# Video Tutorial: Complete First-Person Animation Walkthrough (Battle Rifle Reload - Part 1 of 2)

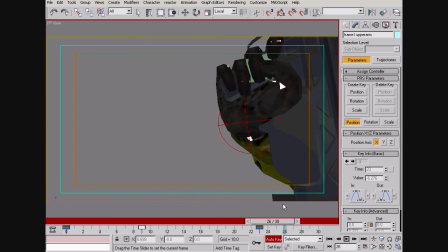(20:41)
I think that's better. Alright, so let's give ourselves 30 more frames, and now we have to put the magazine back in. Alright. So,
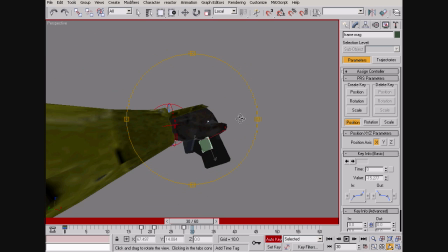(20:58)
let's see. I'm not sure if this is going to work too well for a magazine in pose, and anyway,
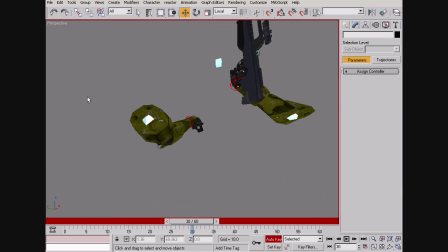(21:04)
it's sort of lazy to reuse the same poses over again for both motions.
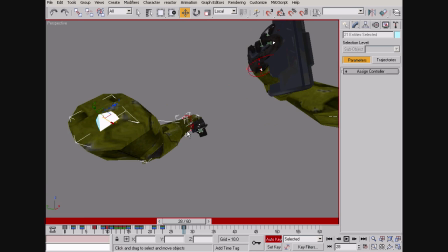(21:11)
So we're going to set the keyframes here for the entire arm so that nothing we do is going to screw up anything that happened before frame 30.
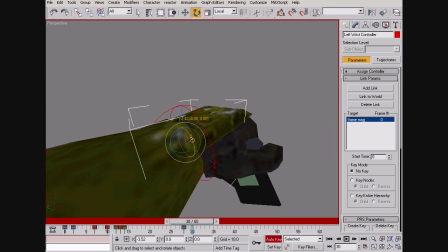(21:19)
And now at frame 30, I'm going to mess with the pose a little.
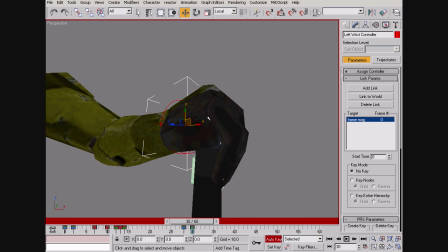(21:27)
Usually I do wait until the magazine is visible in the
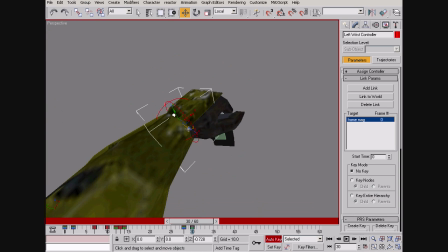(21:32)
first-person view frame before I really commit to a magazine in hand pose,
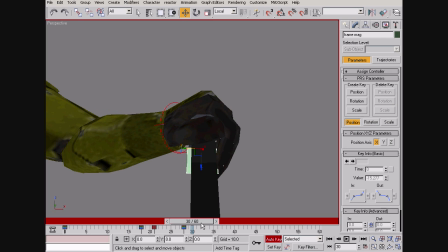(21:39)
because of course that's where you're going to be seeing the magazine most of the time,
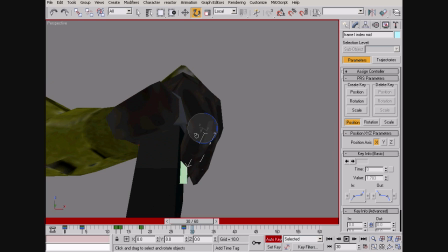(21:44)
and you want something to look good there. You don't really care if it looks good when the magazine is just floating off in space here.
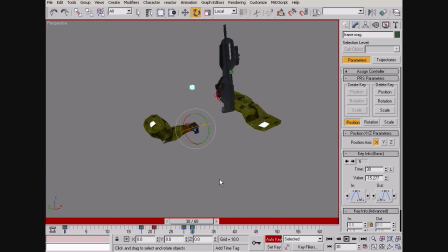(21:56)
As for the fingers, they're good enough for now. Alright, so now let's go back to the gun.
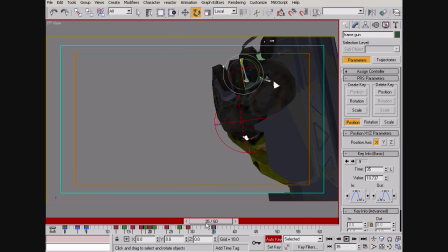(22:08)
I think it's just gonna sort of hover a little, maybe not so much, because there's not really anything for the gun to be doing while the
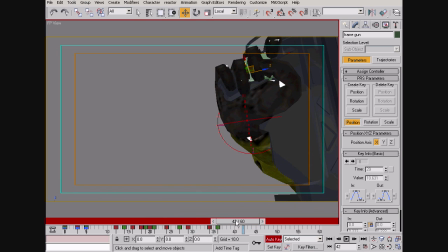(22:25)
hand over there is doing whatever it's supposed to be doing. Let me swap these keyframes here. And okay, so now we're at frame 37, let's say around
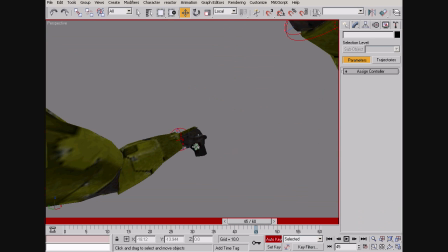(22:45)
45 arbitrarily. Let's pick that number. Let's say that's when the magazine's gonna go back in.
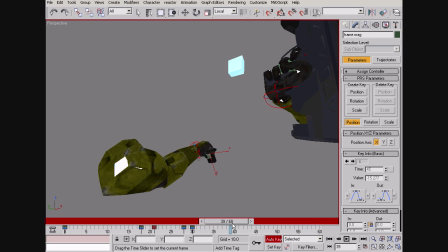(22:52)
Well, actually, I don't want to set a keyframe there. So let's say around 38 is when it starts being visible again.
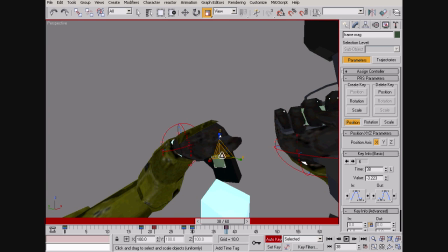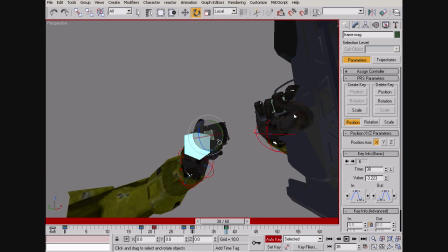(23:06)
Alright.
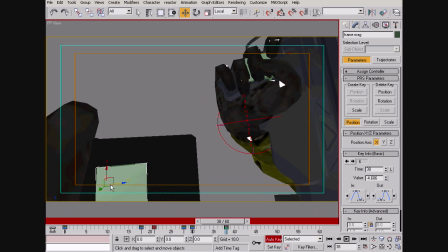(23:10)
Whoa. It's way too close.
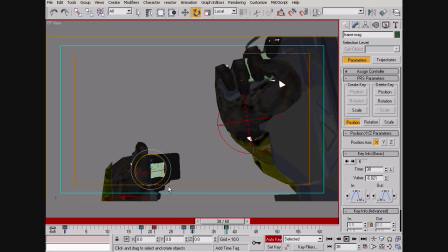And I guess it doesn't really matter.
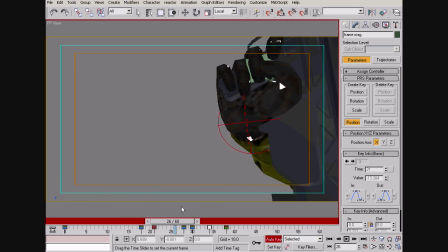(23:29)
One thing, definitely be sure that there's enough time between when your hand goes off screen here and when it comes back on, because remember, theoretically, there should be enough time for the hand to let go of this magazine and
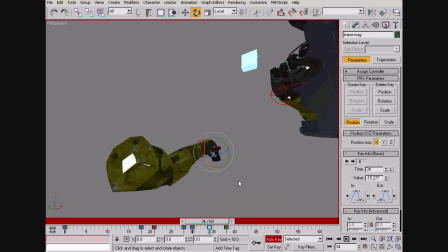(23:46)
put it in whatever imaginary magazine holder pouch thing is here and grab a new one out.
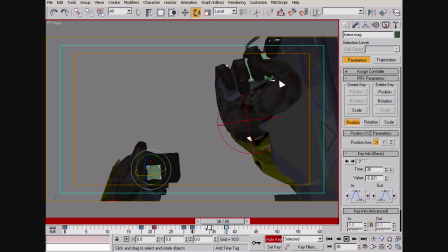(23:57)
So be sure that that's at least within the level of suspension of disbelief that comes with playing Halo. Try to make that at least somewhat of a possibility. And you can always, it's very easy to make things faster.
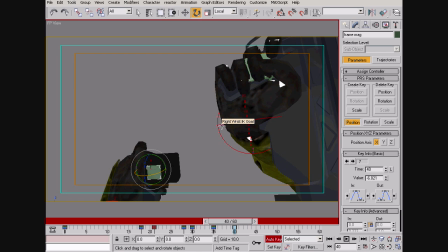(24:16)
I think it's substantially harder to stretch them out. And I don't know, maybe that's not true at all, but that's just what I have observed. And I can't say much more than what I have observed. So, let us continue.
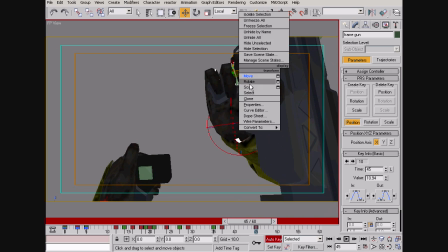(24:35)
Alright, so we said at frame 45 is when the magazine's going to make contact with the gun.
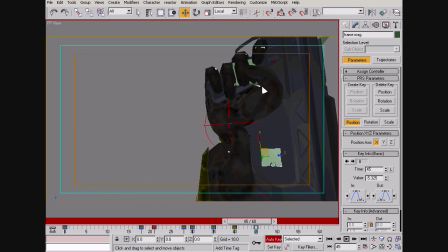(24:40)
So we'll clone the default position there. But I think I'm going to get a little creative.